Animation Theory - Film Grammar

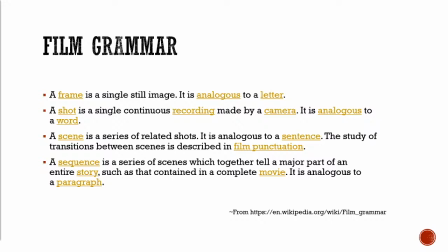(9:14)
So like and Star Wars is going to come up a few times in here, but if you're watching The Empire Strikes Back, the Battle of Hoth is a sequence because it's a series of scenes which together tell a major part of an entire story.
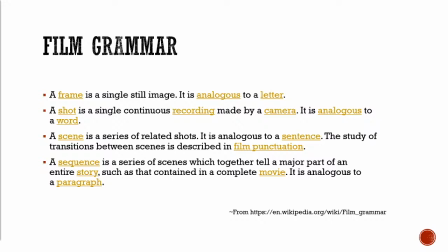(9:29)
So everything that happens in the Battle of Hoth, inside the base, outside the base, in the snowspeeders, in the AT-ATs, on the battlefield, all of those are different scenes that like come together to create the sequence known as the Battle of Hoth.
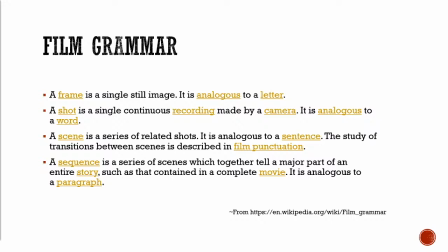(9:46)
So that's like a paragraph, and again, in your overall like essay that is a story.
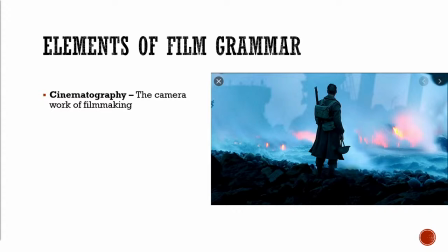(9:55)
All of this, of course, is cinematography, which is the camera work of filmmaking. And camera work is an incredibly important part of filmic storytelling.
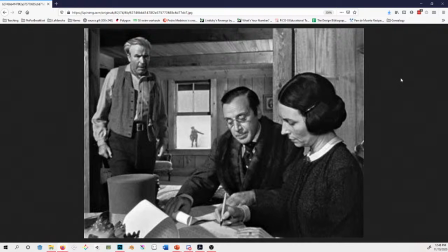(10:07)
So, a movie that's credited with like really starting to push the boundaries of cinematography as a storytelling medium is the film Citizen Kane from 1941. So here we have a scene where, little Kane's mother,
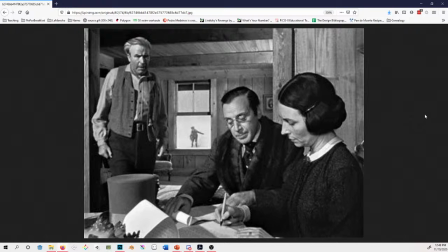(10:28)
she inherits some money from like a coal mine, and she wants to send her son to live with this banker in the big city so that he'll have a great future. And so you have the mother and the banker on the right side of the frame, and they're closer to us,
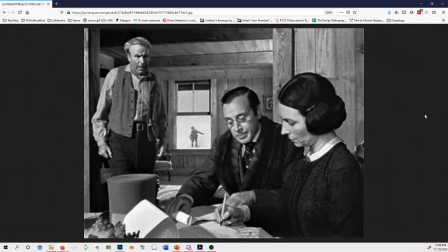(10:45)
they're in the foreground, and then the father is more farther away, a little more towards the background. And, we've seen this before in our lecture materials. We've seen this as like, how do you create the sense that one character is fighting a group of other characters, and isolating
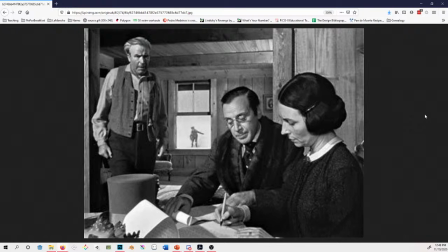(11:03)
being isolated from those other characters, you can do it by having some characters more towards the foreground and more towards the background. So you see that, like, the different parts of this conflict are on either side of the frame.
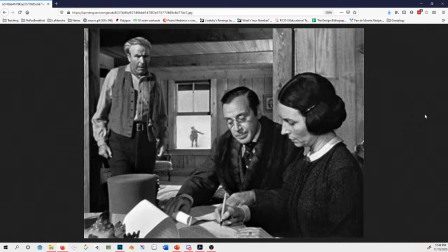(11:16)
And then little Kane himself, Orson Welles' character as a kid, is in the middle, playing outside in the snow with a sled, spoiler alert, called Rosebud.
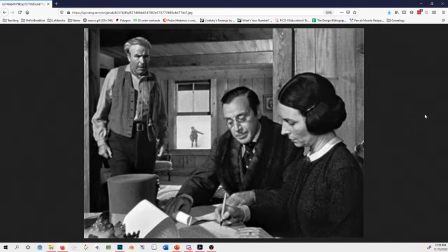(11:32)
And the sled, like, the window frames him in such a way that, it indicates, like, this is who we are discussing. We're essentially fighting over this boy.
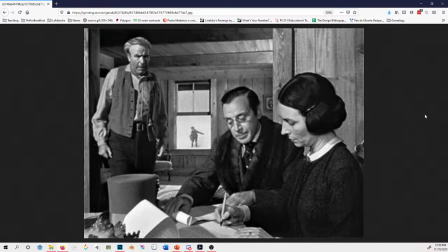(11:45)
So that that sets up, like, the stakes of the scene in a way. And having this gives you a context of, like, who are the players in this scene and what is the conflict of the scene.
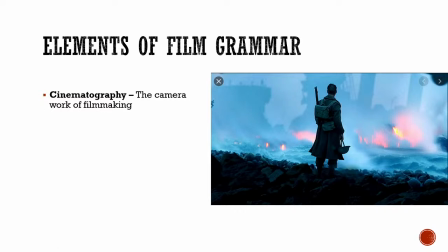(12:05)
So, that is like how cinematography can be used to tell a story. And it's different in how you would tell a story in a novel, or even in some comic books. What's important to know is that each method of
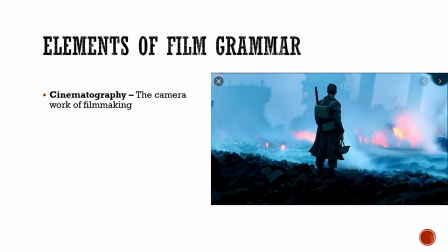(12:23)
each medium that we do look at, has its own advantages and disadvantages. And that's not to say one is better or worse than any other. It's that they each have, like, superpowers that make them unique. So games have interactivity and the ability for players to sort of define their own path.
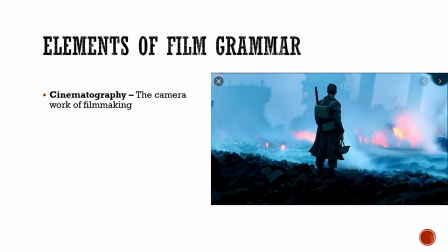(12:44)
And they have the ability to build empathy and other things through that. Film have this sort of, like, cinematography and authorial intent and timing and pacing. Comics have the ability to
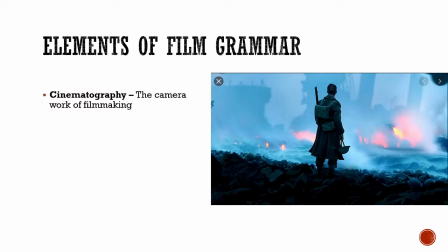(13:02)
control space and time through their graphic layouts, right? So, you can, like, investigate a comic in a way that you can't with a movie.